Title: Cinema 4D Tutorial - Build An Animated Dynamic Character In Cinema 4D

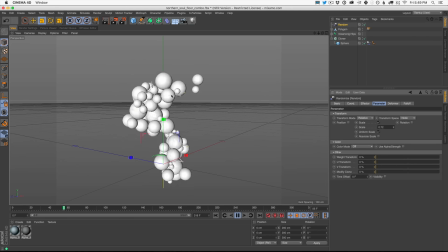8:12 I'm going to go to scale and say, yeah, make these different sizes. Okay, let's back up. Let's kind of see what this looks like as just like a standing human. I say it's a little too large still.
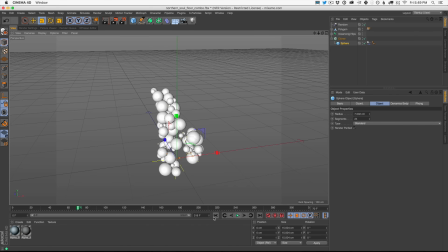8:25 I say the overall too large. Now, you're going to want to dial this up. This is true with a lot of our tutorials and a lot of anything that you're making with clones. You're always going to want to adjust scale and then also adjust the size of your object, but also how many of them there are.
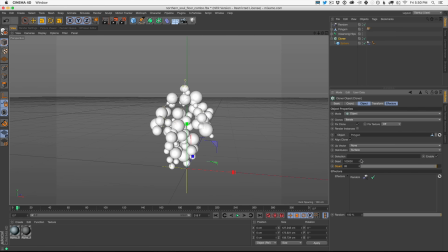8:43 So in this case, I turned down the scale, but now there's not enough to really fill it up. So I want to turn up the amount. And that's feeling more like, you know, a good ratio.
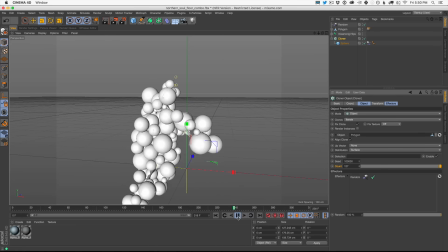8:54 Remember when we started, there was just too many spheres, didn't look very human.
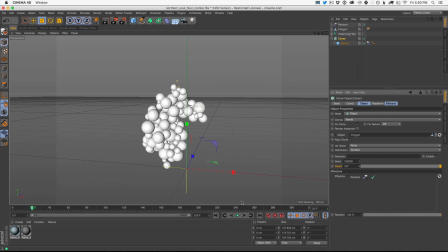8:58 So we're just kind of trying to find that balance. Okay, that's looking pretty good. Okay, next thing we need to do is add a separate head onto our sphere man here. And I wanted to do that because this was nice, but I wasn't getting a real sense of like that it had a head really, you know?
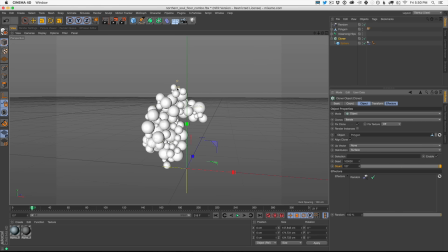9:17 Sometimes these smaller clones are gonna kind of attach to the head here. And I was like, well, what if we just take a giant sphere, right?
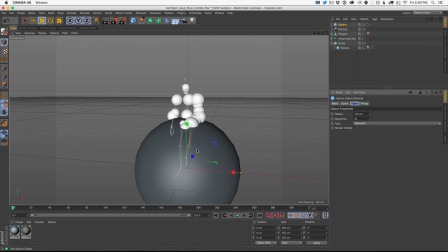9:25 Let's take a sphere. Let's go back to frame 0 so we could just kind of set them up. And actually, let's just go forward a frame. I'm going to hit G. And that's just going to go forward in the timeline a couple frames.
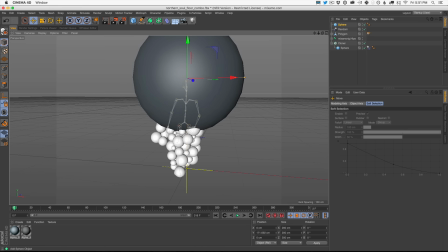9:34 But what if I took this sphere up here and moved it, kind of scaled it?
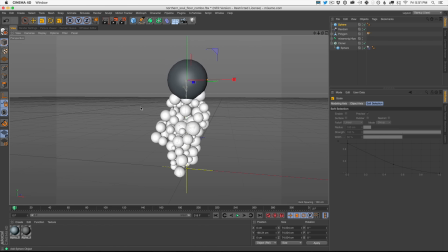9:39 I'm just using the move and scale tools here. What if I made an actual like giant head for this character. I thought that would look kind of fun, like it's a Disney costume kind of thing. Well, here's how you set this up.
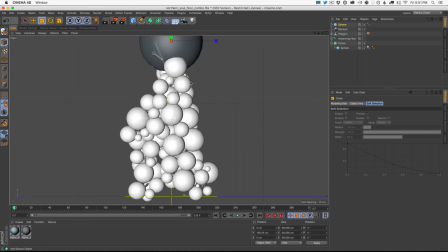9:52 I'm going to go to my side view just so I could try to angle it onto the neck and area, right?
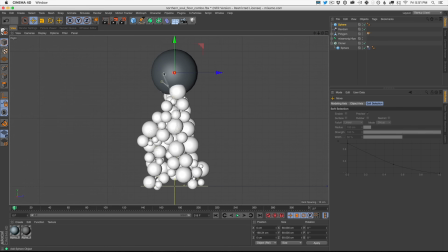10:00 Because these bones represent the neck and the face and all that. So obviously we have to tilt this a little bit forward to kind of match the perspective and also match the skeleton. But then how do we make it stick when it plays? Well, what you have to do is go find the bone or the joint.
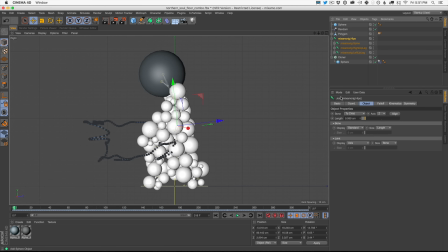10:18 I always call them bones, but they're actually named joints in Cinema 4D. So you can make all the jokes if you need to for both of those words. Here's what I'm looking for. I'm going to go down in and find the neck. Okay. Now, I don't know what yours is named.
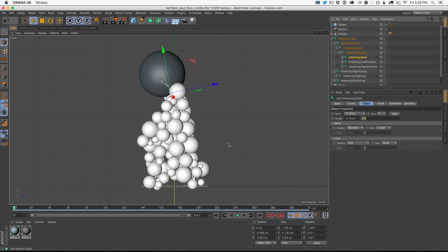10:38 Remember, the beginning of this tutorial, not this video, but the beginning series where we import the FBX sequence, I showed you tons of different places, or at least three different places, but you have access to tons of different FBX sequences, so yours may look different.
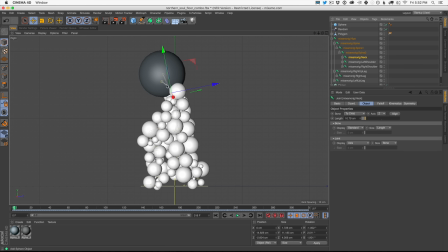10:51 But what I want you to find one of these head or neck or upper joints here to attach the sphere to. And all you have to do now is just drag it as a child. And now wherever that neck goes, the sphere is going to go.
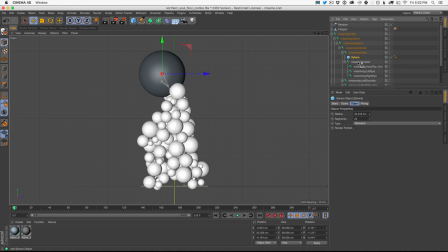11:07 In fact, I just saw that there's something called head. Let's put it in the head sequence here. Now, wherever this head joint goes, the sphere will follow, right?
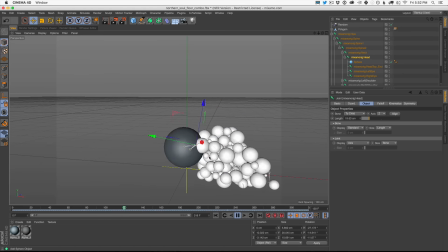11:18 So check it out. Now we got something. Let's go back to our other one here. Now we have to make that sphere dynamic.
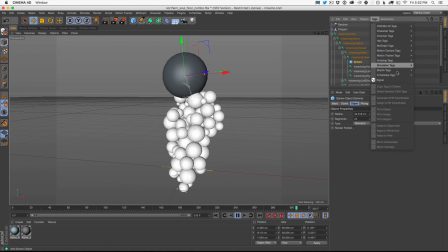11:25 So let's grab the sphere. Let's go to tags. And in this case, we don't want the sphere to be bouncing around. We want it to stick right where it is. We're just going to choose collider body.
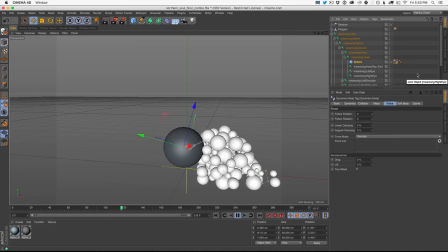11:33 That's just going to keep the other spheres, the other particles, whatever you choose, from intersecting that head.
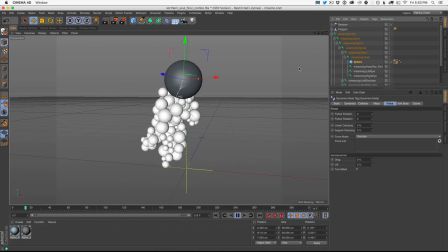11:40 Okay, so now we're going somewhere. We basically have the animation done. Now, I added one more thing, which is a bunch of particles kind of flinging out of our character here, if you saw the example.
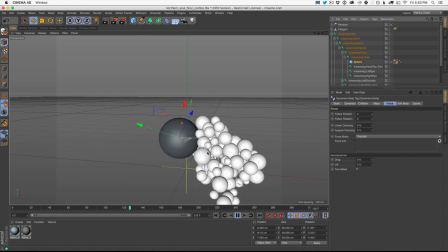11:56 And I will show you how to do that at the very end. We'll add that.
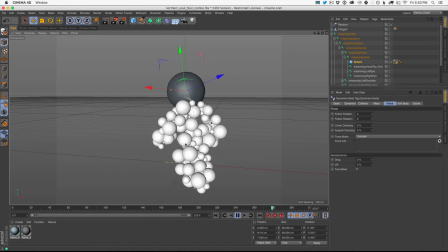12:01 But at this point, I think we should start to add some textures, some lighting,
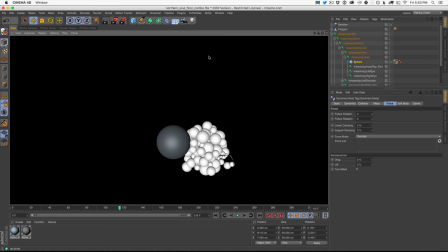12:07 and really get the scene going, because this is cool and all, but when you hit render, that's not as cool as I think we can make it.
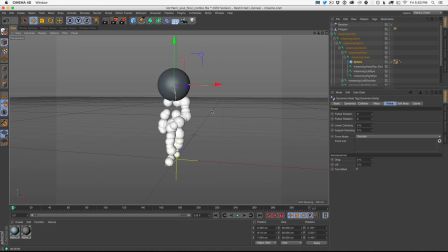12:13 Okay, so let's go for a real basic look.
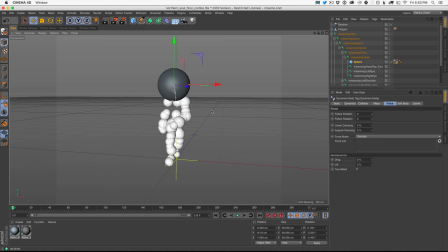12:19 You know, we get a lot of feedback and email on our tutorials, and some people go like, you know, Nick, some of that stuff looks really good, what you do, but my machine can't handle it, right? I don't have access to a render farm and all that. So what I'm going to give you is a kind of simple way to light your scene and make this character look really cool.
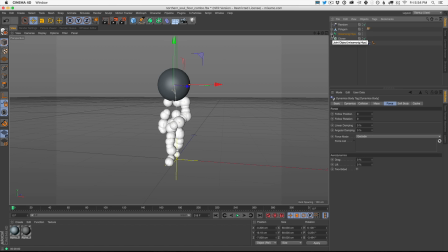12:38 And then I'm going to go into a more beautiful way of doing it that might take a little bit longer to render, but it's actually closer to the original. And then at the very end, we're going to take those clones and we're going to have other particles kind of like fall off this character.
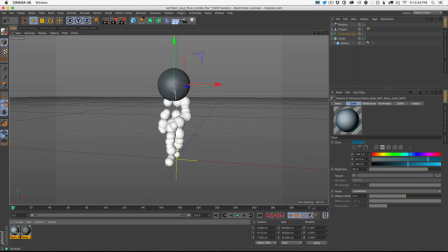12:55 So let's do it. Enough talking. Let's delete these materials. This is from our original character that we're not using anymore. And let's just create a new material. Okay. So this new material needs to go on the cloner, and it needs to go on our sphere head.
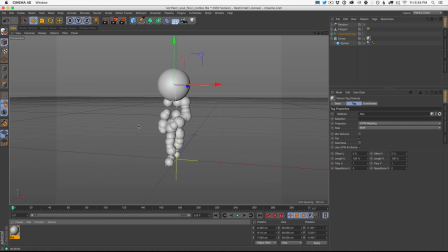13:11 Now we could just drag it right up on the sphere head, and there we go. We got some particles. Okay, next thing we're gonna do is open this up.
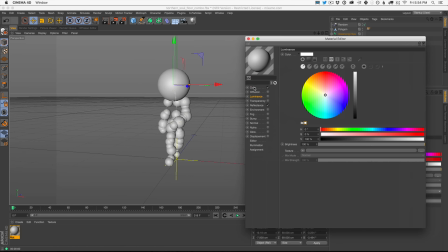13:18 Now I want you to choose what color your character is, okay? You could go in your color here.
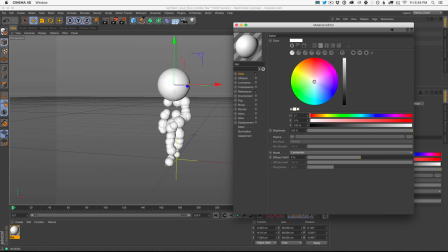13:24 You keep it white like this, just crank it up. You could pick a fun color here. Green, I don't know, pink, blue, light blue. Let's try light blue. I want you to do you, as they say.
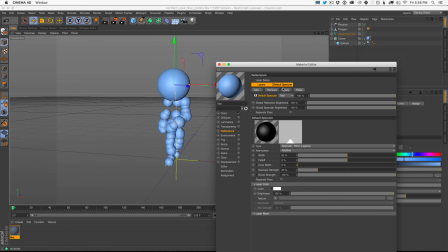13:39 All right, now we're going to head into reflectance, and we're going to go into the specular channel. This is on by default when you make a new texture.
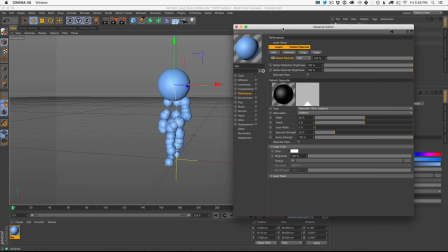13:45 And as you know, I don't use
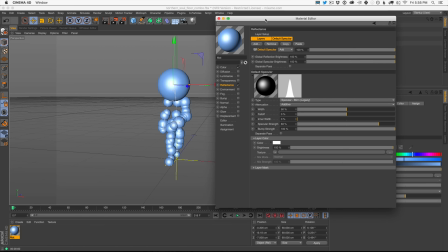13:50 specular a ton, but for some looks, especially real simple looks, it could get you pretty far. So I'm just going to make a really tall kind of specular, and you could kind of mess around with these. But what I want is like this real tall kind of circle here. And this is just going to act like a little reflection.
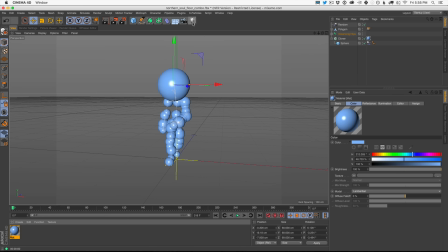14:07 Basically, fake reflection. That's what specular is all about. Okay, next thing we need is a light.
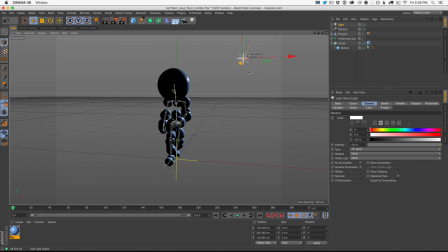14:13 Let's grab a light. Let's move it up. Let's move it around. Let's find out where our character's coming from there. We'll get a little reflection action. Let's hit render. Okay, we got something going on here.
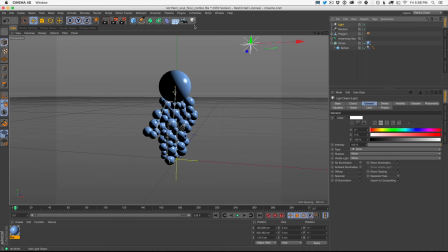14:26 What else do we need? Well, I think we need a fill light. Now, if you don't have LightKit Pro, we have LightKit Pro. We have a light called, let me show it to you. You don't need to use this.
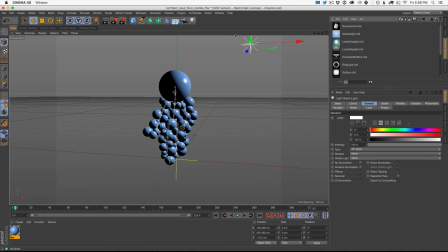14:39 It just makes it a little bit easier. A global light If you have Lightkit Pro, I would recommend that. If you don't, check out this light here.
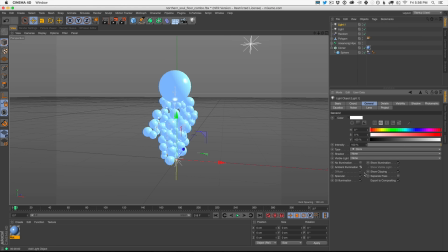14:46 This gets pretty close to what that is. You turn on ambient illumination, and then you turn down your intensity.
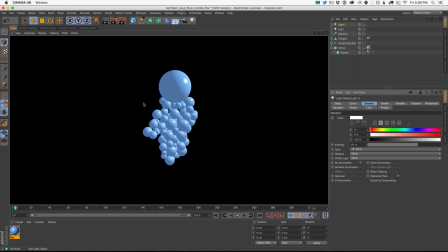14:53 And this is just going to fill in the gaps, right? It's just going to light your scene. Now, you got the spheres. You got we don't have any floor. We don't have any background going on. So let's solve that problem here. Let's go ahead, grab a plane for the floor here. We'll scale this up.
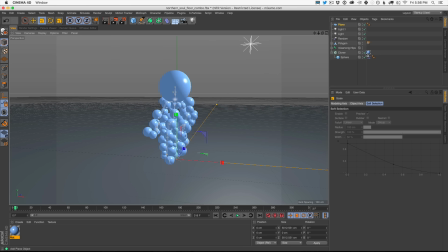15:12 Oh, whoa. Whoa, went crazy with that scale. All right, scale it up. Let's create a new material.
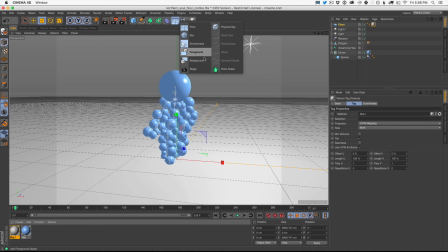15:18 Let's put it on the floor. Let's also create a background. Let's put this material on the background.
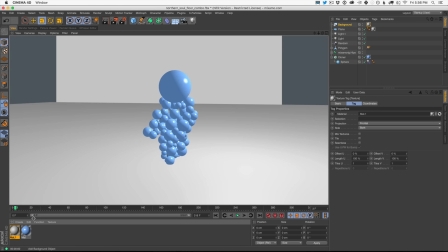15:24 Okay, so now whenever we change the floor, we change the background, it's all fine. And we gotta worry about lighting and all that stuff.
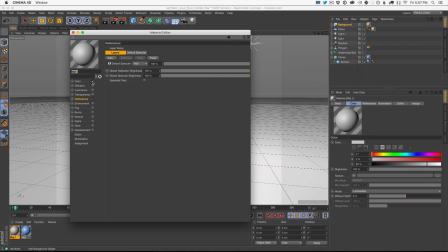15:30 So in fact, what we're gonna do is instead of use color channel for the floor, I'm gonna use luminance.
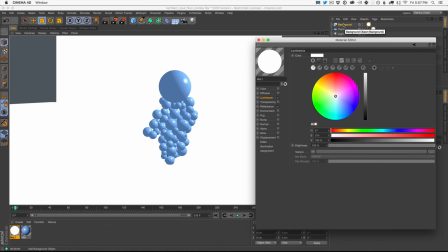15:35 This is just gonna make it all the same. And this is just one of the issues with, you know, making sure your background and your plane, everything looks the same, the seamless floor.
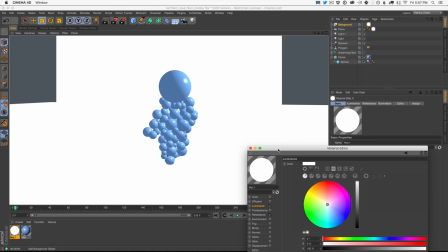15:44 Now I'm gonna show you a little bit later how to get a really simple seamless floor, but this is a good workaround, especially for these cartoony style looks.
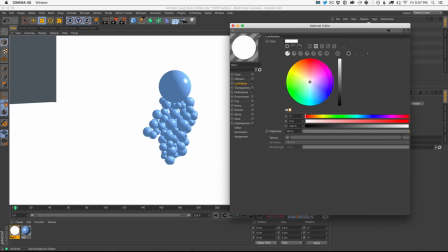15:53 Okay, so now what's really fun, side note,
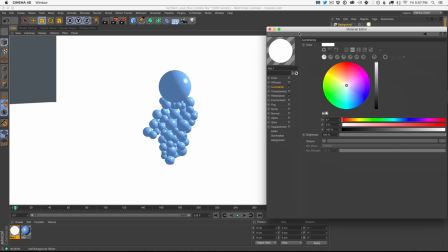15:56 what's really fun about 3D and lighting and all this stuff in general is you can go from something kind of ugly, which we have, into something really cool really quickly.
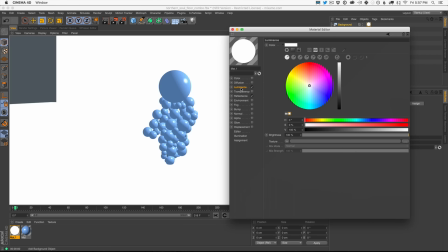16:03 And so I just want to show you how fast that could go. So let's go grab our luminance channel, and we could pick another color.
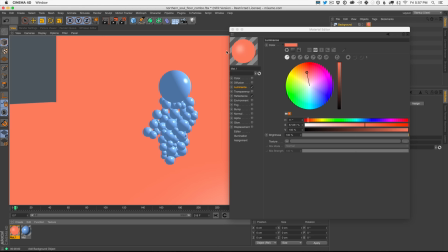16:11 I mean, we could go crazy and pick like some cool, like orangish, like dark red thing with the blue.
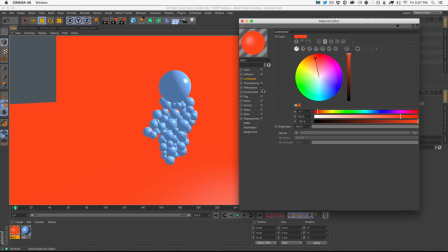16:19 Maybe it's that, you know, have fun with it. It's your scene here. Go down to reflectance and just turn it off.
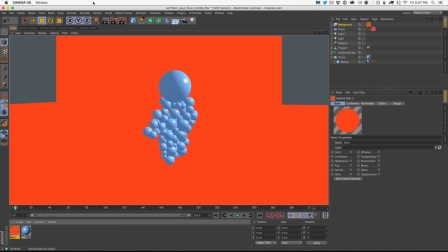16:25 I don't want any specular on there. I just want a flat color.